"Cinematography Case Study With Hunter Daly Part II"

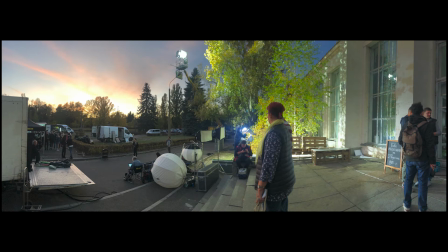We could have put it on a stand, but the stand would have got up to maybe here. So having that on that height was just great, because it just gave us this moon impression,
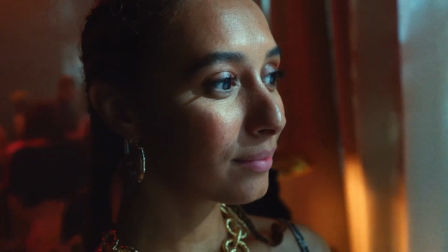this angle that you couldn't get from a stand, especially with the size of the windows, which were up to here, sort of 9 meter windows. So it's important to have something that's above the frame so that you don't see the light in the shot, because when it's further away from the windows, let's say you've got a window here and you've got a stand here, you start to move it away from the window because you need it to be far away from the window so it's not too close. In relation to the window, it's now lower than it was here. You'll start seeing it in the frame much lower. So it's important, I think, always when I can, to try and get the height of a small crane, to get that lift above the frame and to get the angle in a big wide shot. And then on the inside
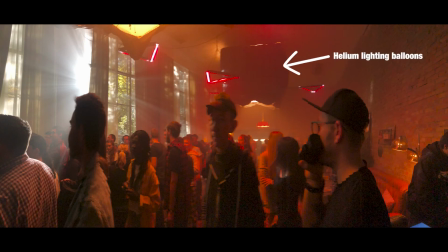we used helium balloons filled with tungsten bulbs, and this would give a sort of soft glow to everyone and allow us to shoot in every direction we wanted and not have to keep moving stands. It was such a big room too, you couldn't put stands around, because you'd shoot there, and then there's a standing shot. And I knew from the previous way we shot with Val that doing that would have just been killer for the shoot. The advantage of having these balloons is you can put them up, they get a beautiful top light, you haven't got stands anywhere, and you just can keep rolling. And you don't break the flow. As a DP, you're not breaking the flow of the director and everyone else on set.
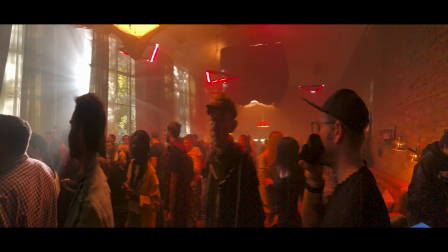And then we also used Asteras here to provide like a different color palette to the room, because these tungsten bulbs obviously just had tungsten in them, they weren't LED. So we decided to try and have a bit of red on these Asteras, and with a little program on them so they would move. In the end, these helium balloons were actually much deeper than I expected, and so it was a problem for us to have them there. You can see them in some of the frames, and that's what's providing this soft top light above her
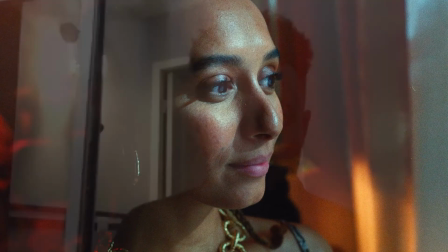in that shot. But it was tricky because on these when we're using a wide angle, it was really hard for me to frame out these balloons because they were so edgy to the top of the frame. Let me see if I can catch it. No, they've cut it out.
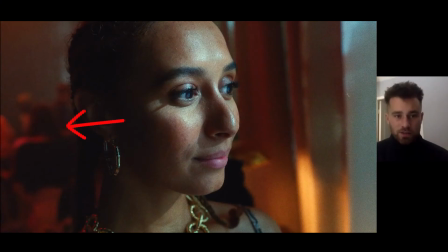But yeah, so here's the red of the Asteras, and then on the top of the head you can feel the tungsten.
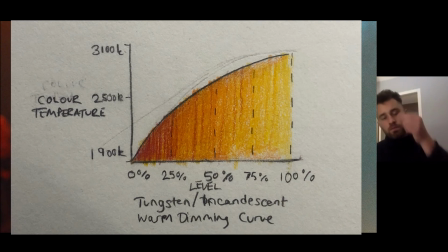So we dimmed that down to get the warmth out of the dimming. And then this is the 18 here coming in.
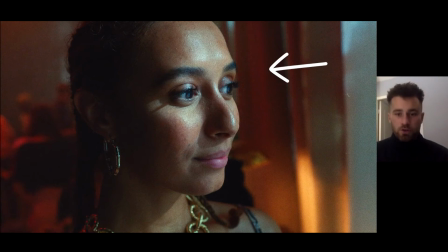No diffusion, so you still got that sort of sharp shadow here. And then there was a bit of diffusion in front of the camera, the lens to diffuse that, to just generally diffuse everything.
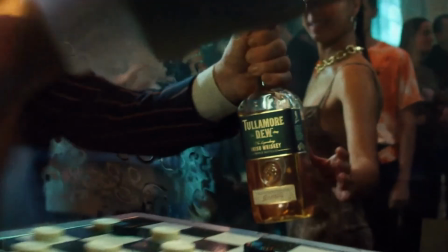And then of course we used practicals. You can see the lamp there.
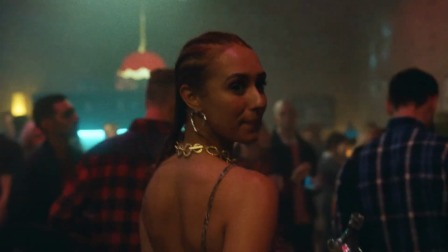We used many practicals in the shot as well, and that's what the balloons were motivated by, was practicals.
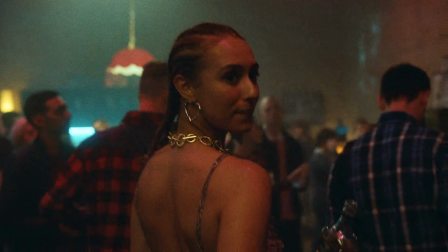So saying that this light here was doing all of the light on the faces and stuff, but it's actually the balloon coming from above that's doing it. And here's the red of the steerers.
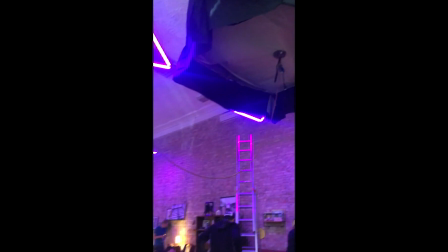I learned this balloon trick when I was an electrician, when we were shooting in the Natural History Museum. Big, wide open spaces that you need to light can really benefit from when you have big floating soft sources.
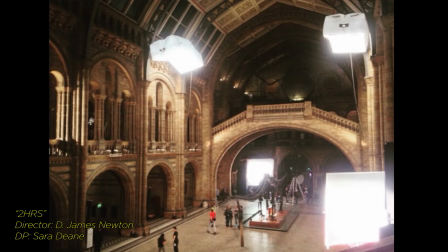You don't have to use direct sources on tall stands and things.